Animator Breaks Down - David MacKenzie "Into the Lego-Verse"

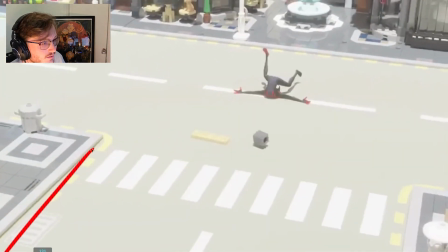487s
I really like this graphic kind of like composition that we have, and it feels like everything in terms of the lines all kind of point toward Miles, which is really nice.
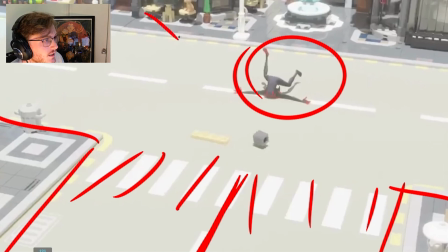501s
If anything, you could have even had some set dressing in here that had some like slightly more offset props or something to help it feel like everything was pointing slightly more towards Miles here.
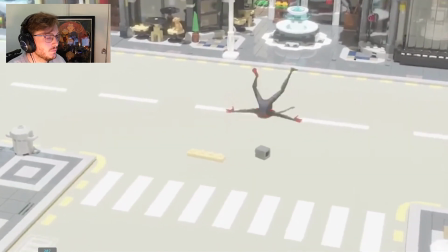513s
I love all the little, like, there's some little keep alive on the camera as well, which is really nice.
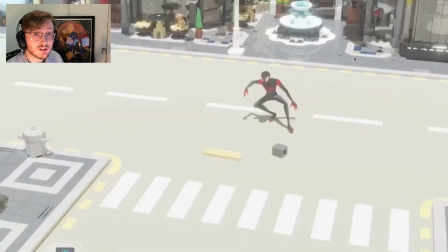521s
One thing that I'm also going to mention is hookups. So I'm kind of already covered that a little bit earlier, but hookups is essentially what happens between, we want to make it feel natural between each cut. So at the end of one shot, the following shot should feel like it hooks into it very naturally.
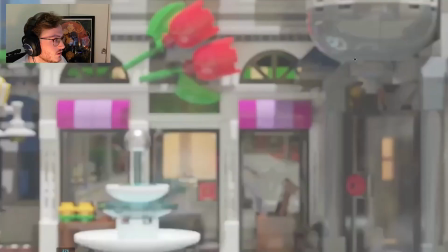539s
And this is a good example of that,
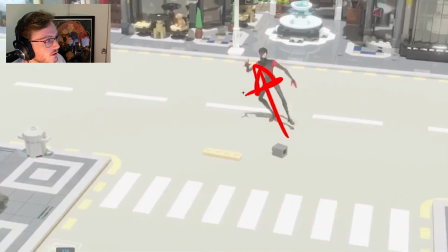540s
where we feel like the character starts to push up in the very last frame of this shot, and then as we go into the next one,
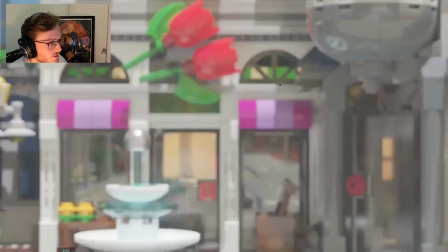549s
you can see it's empty and the character moves into frame. It feels like, in terms of him standing, I feel like naturally I probably would have had the character still kind of in this realm just for the hookup.
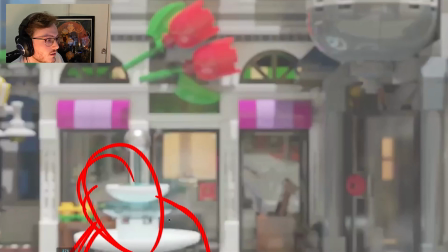565s
To have it go empty feels a little bit odd to me. I would have already had it kind of still through the movement. So yeah, naturally I would have started him kind of more in that framing,
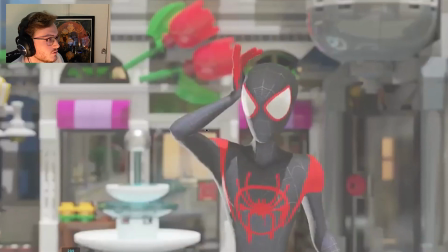575s
still in this kind of lower third area, and then he moves into the center, like he's ever so slightly off the center here.
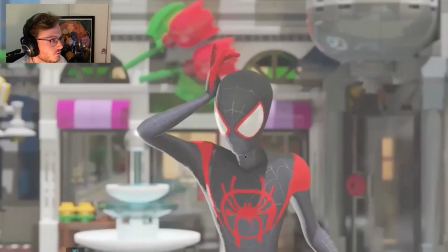583s
Then we pan down, and you can see there are visual cues here, where it feels like he's already looking down,
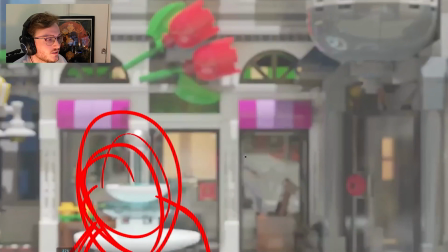590s
I mean, this is an acting choice, but to help guide the character, which is something I spoke about in our posing video,
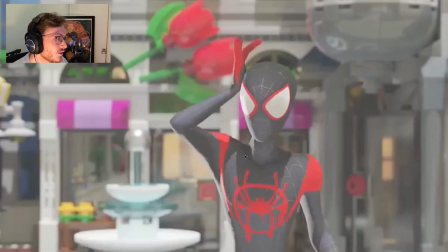598s
which I will drop a link right here. So what we could do is have the characters,
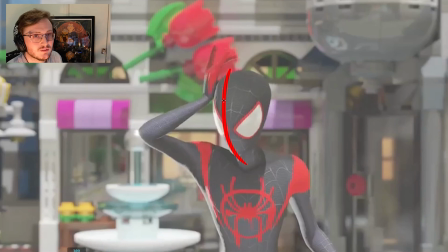606s
I feel like staging, like this acting choices also come into staging. So here I would probably have had the character maybe slightly looking up more. So he's like, oh, my head.
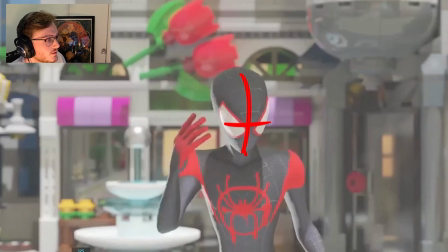619s
And then there's more of a visual cue where he looks down here, so that it instigates the camera and forces it to look down.
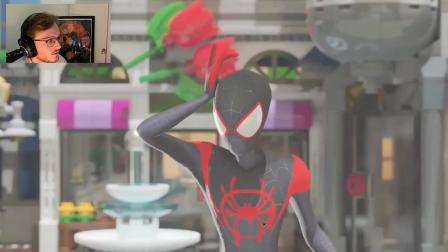627s
Right now it feels like he's always looking down. And you would have thought the camera would move down earlier. So you want to always think about the motive around the camera and that relationship and how we're guiding the audience.
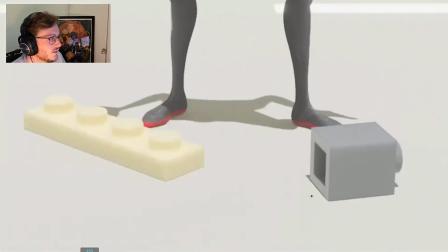641s
So as it comes down here, you can see, again, I maybe would have played around, because right now it feels like we have the composition on the legs and then we have two very particular pieces that are kind of still in line with that.
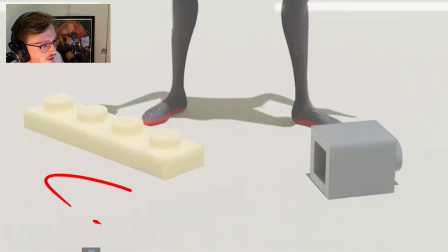656s
And I think I would have broken that up a little bit. If it were me personally, I probably would have put maybe something here and maybe a brick here,
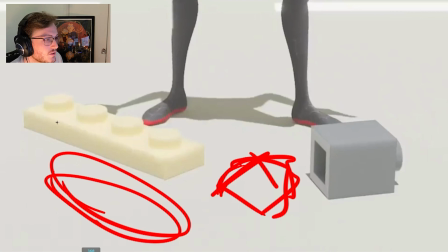665s
just to help break up that composition, and it feels like everything's kind of guiding that way.
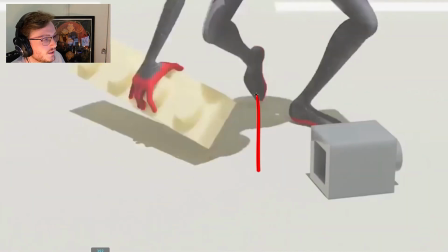673s
And then again, this is a good example where he leads the action and then the camera comes up with it.
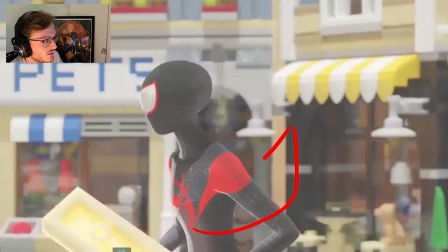686s
So this is a nice one where it feels like we're slowly revealing around the character as he's trying to search.
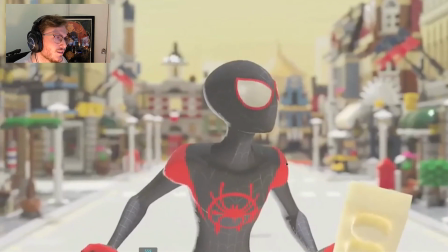694s
Ooh, there's a little flickering thing going on there. Just notice there's like a weird artifact there. We'll ignore that. And then again,
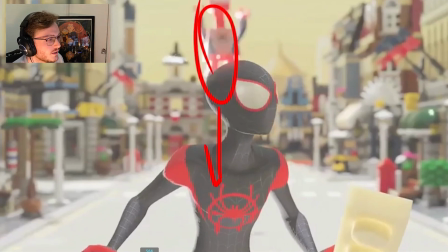705s
I like how it is deliberately composed in a way that drops right behind Miles.
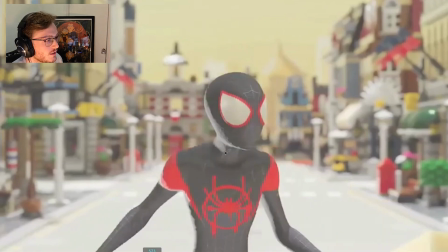712s
That way we have to reveal.
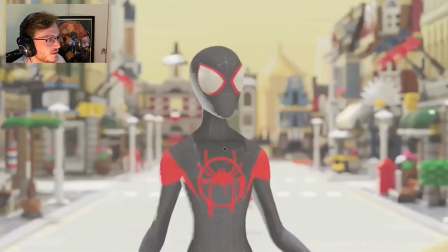715s
So I love this like idea that it's out of focus as it drops and then it comes around to suggest and reveal the character.
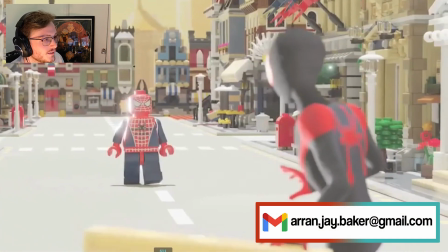724s
So that's really nice. Again, if we're looking at our thirds,
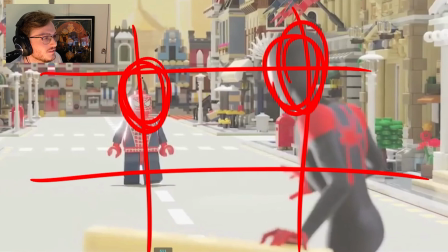729s
see how we got both Miles and Lego Spider-Man on those thirds, which is nice.
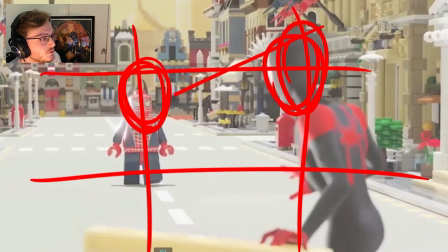737s
And it's not too flat either, like it's composed in a way that's slightly guiding the eye this way.
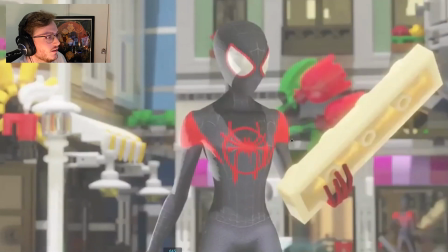748s
And again, I like this idea that we haven't framed it in a way that he's already on screen left, and so we're expecting something to land behind him, but it's actually composed in a way that we are framed nicely for Miles,
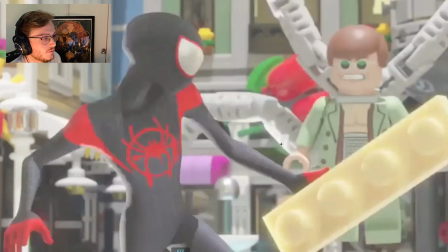763s
and then when something drops behind it, then the camera adjusts the composition.
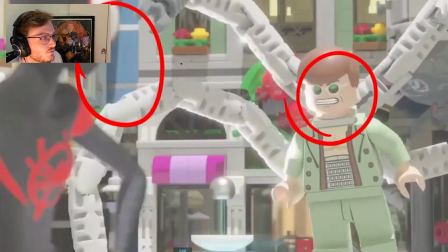770s
So now we're back on those thirds again. So that's a very nice way of playing with cinematography.
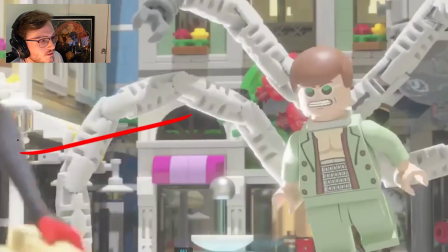777s
And again, see how it cuts? We start to leave frame here, and that drives the camera to cut so that we stay with the action.
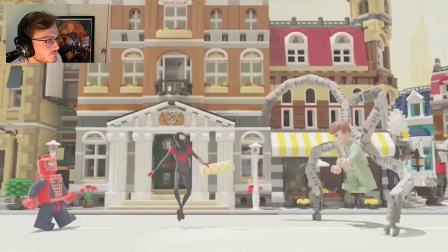785s
And now we're again kind of on the thirds and everything's starting to enter frame, so that nothing's too symmetrical.
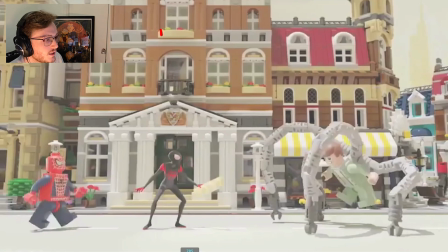793s
We don't have these three lines here, but instead we have two characters favoring, so that we see that these two are against this guy.
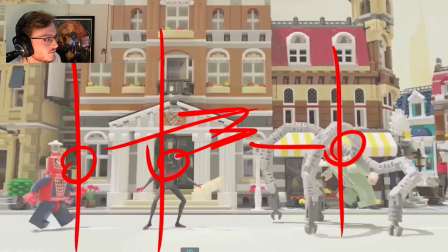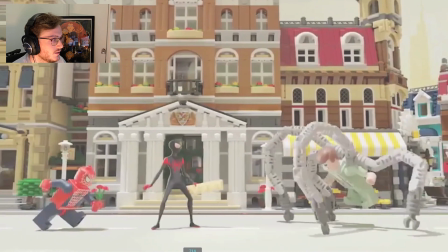808s
And again, we're following the action. It does feel like the camera kind of follows again.
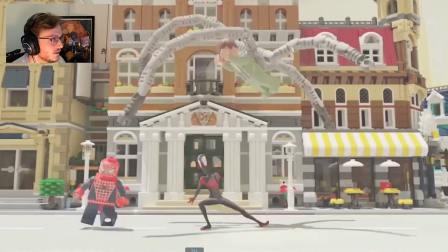815s
It feels a bit too early, the camera move for me. I would have had that delayed slightly just so that we guide the audience a little bit more.
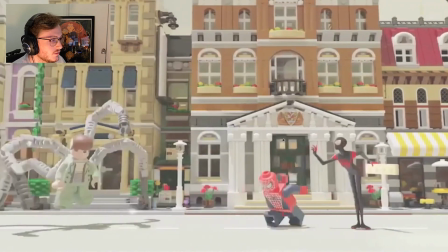825s
Like the character leads the action. This is really nice.
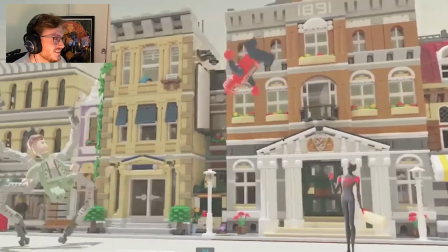832s
I've got so much to break down here. It's going to be a big one. So see how...
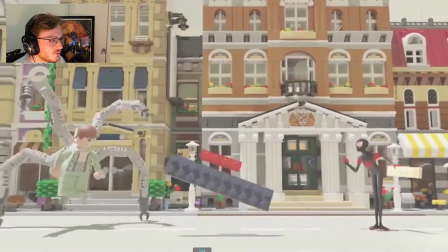840s
What I probably would have done here as well is I don't really feel too much of the impact
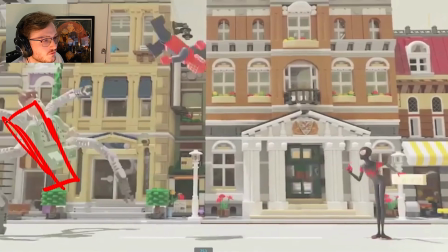846s
on Doc Ock here, so I maybe would have had him push frame slightly, and that would have given us more reason.
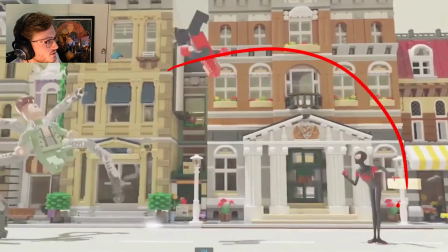854s
Because right now, I know he's going to land behind Miles, and there's not much room here, so we could just pan it out,
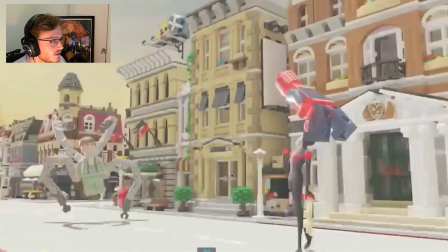861s
and that would adjust. But if we want to make it more dynamic, he's had the camera come around so that we now have
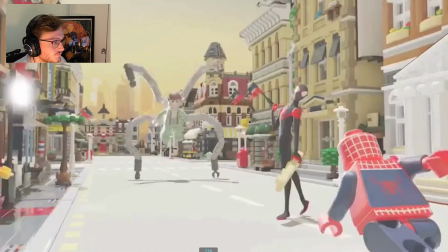869s
a clearer composition and makes it feel more dynamic.
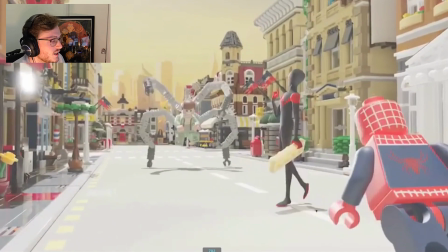875s
If anything, I think we could have even dropped the camera lower so that we had a bit more forced perspective. So again, following back to what I mentioned earlier in our ultimate guide for posing, if we want to have a bit more foreshortening here, I think we could have pushed this even more. So maybe we'd have had,
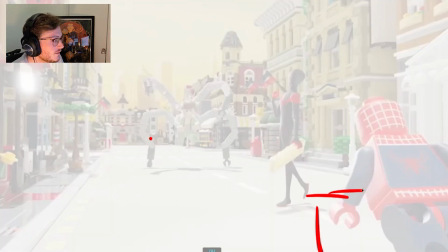892s
if I trace this over a bit, maybe we could have had this leg slightly bigger in frame.
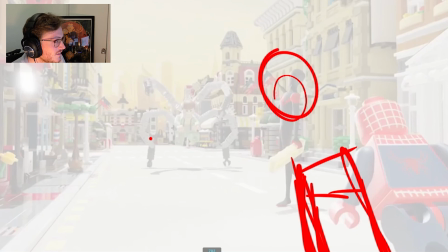899s
You're gonna have to see some very janky drawing from me now. But imagine this was Lego Spidey.
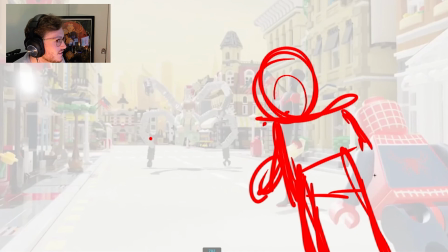905s
He was kind of in here, and he kind of gets slightly shorter. And then I think, trying to think of how I would stage this. Let's erase some of this back.
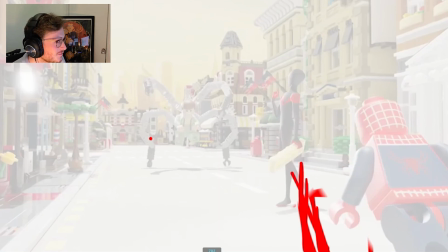924s
Trying to get my rough idea of what I'm trying to pitch here.
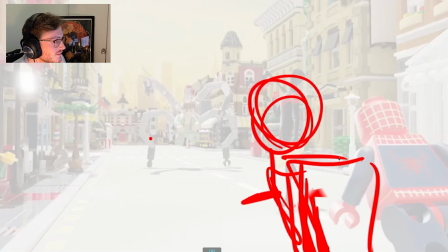929s
So imagine this was Lego Spider-Man here, and that's his leg.
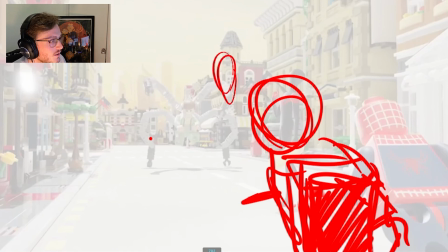937s
That's the back of his foot. And then you had Miles kind of here, and then it gets smaller into the distance, so then you'd see Doc Ock here. But we're playing around with the actual depth would feel much lower to the ground,
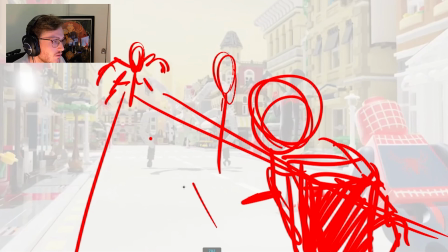955s
and you would probably see slightly more of the road kind of getting into a vanishing point. So I would have played around with that focal length a little bit more.
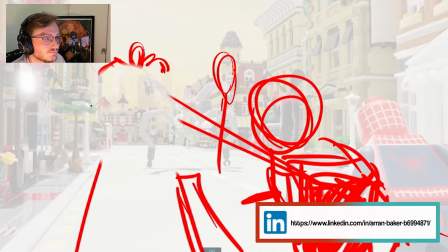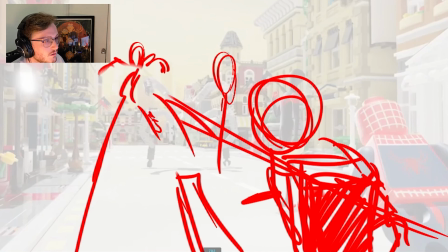972s
So it has like a smaller vanishing point. I think you know what I'm trying to pitch, but maybe my drawing isn't justifying it.